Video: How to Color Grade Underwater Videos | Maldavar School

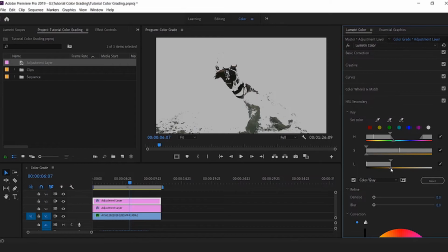I need to be careful because I might start losing the skin sometimes. See if I go too down the skin start disappearing too so I don't want to do that either. It's not perfect because as you can see the sand is selected and not just the skin but I will show you a way later on to actually remove this sand too.
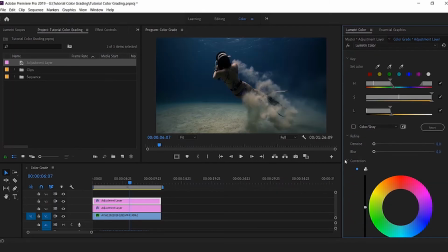Now we're just gonna focus on the skin.
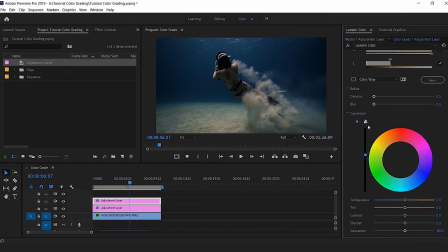So the skin is a little bit too dark for my own taste so I'm gonna push a little bit so it's whiter, not too much though. Okay when you push it to be a bit lighter it's nice also to push a little bit the contrast.
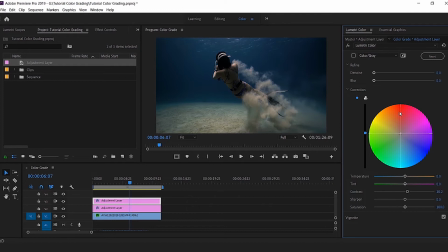Okay now we're gonna play with the colors. So I'm gonna push this one towards the red and the orange and you can see already how it changes. I can also use this one and it's probably a little bit too orange now. So what I can do is also bring the saturation down.
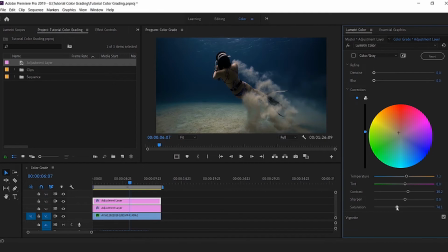Bring the light up, saturation a bit up and I start having a result that I like now.
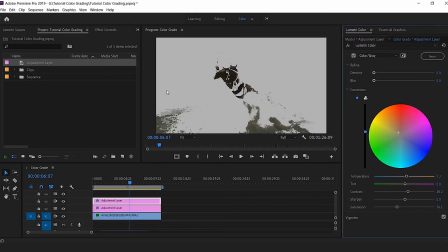But the issue is I have all this sand that is being selected.
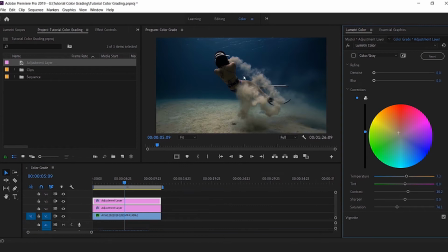So what we're gonna try to do is create a mask dedicated to the colors and try to remove it. As you can see I'm drawing the line around the freediver and
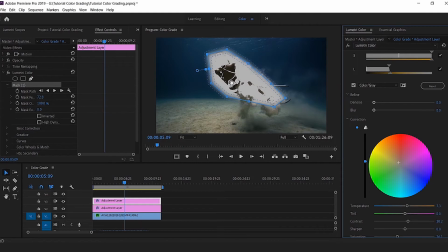if I check where the mask is being applied it's only here the sand is not affected anymore. So what I'm gonna do I'm gonna click on this one, remove this, go back to the mask, I created a keyframe and I So we go back to the beginning,
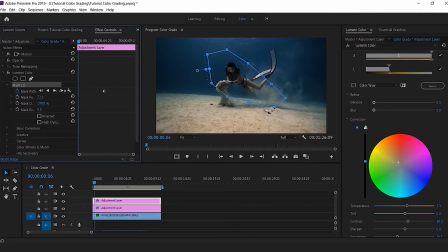it takes a little bit too much of the sand here, so I'm gonna bring this one up, make sure that the freediver stays inside the mask. Okay, let's look at the clip again.
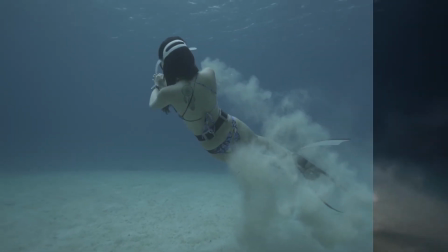See so much better than before already. Now we might consider that the job is already done, but I would like to take it a little bit further by adding some drama to the scene by using a LUT on top of everything.
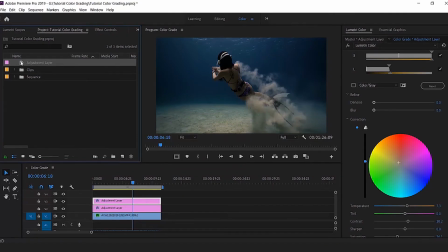I go back to the project, I add the adjustment layer,
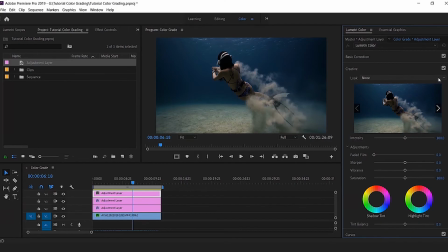I go to the creative side and this time I'm gonna add a black and white LUT.
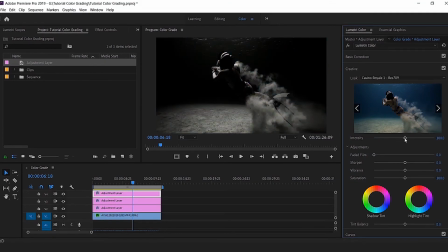Mine is called Casino Royale which is not by default inside Premiere but you have many black and white LUT by default inside Premier that you can use and that would work perfectly fine also.
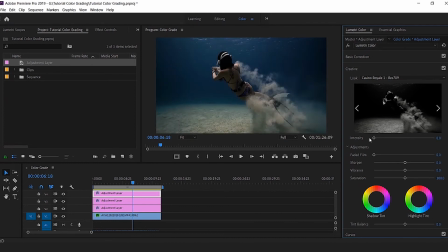Now I end up with a black and white clip. I don't want that. So I bring the intensity back to zero as if the LUT was not applied and I slightly go back up until the result is what I'm looking for.
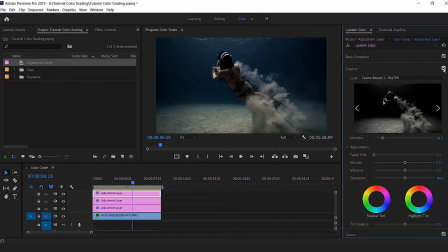And I think that's not too bad now. See if I remove the LUT before, after, before, after. I think it looks a bit more cinematic now. Now the job is done but if you want to do things really well there is one more thing that you can add. When you start playing with colors with Adobe Premiere what happens is usually it adds noise. The image quality is kind of deteriorate a little bit so it could be useful to add a feature that's called a denoiser. Something that kind of reduce the noise that you have. This is usually a plugin that you have to buy online. This This is what I have from Magic Bullet and it's called Denoiser.
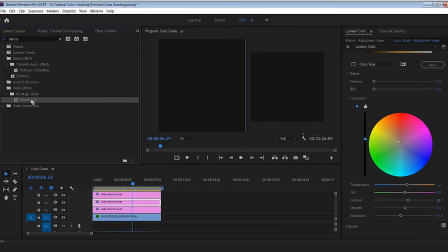I go to my effect, Denoiser already selected here and I add it to
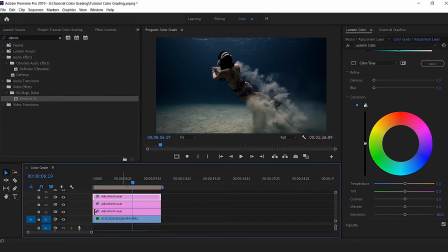my last layer where I don't have the mask, it takes everything. I go to the effect control and because the amount of colors I added is very heavy, maybe I can push it to 25 here to reduce the
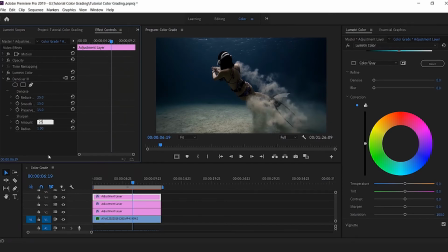noise and then sharpen the image a little bit more up to 25 also. And now let's render.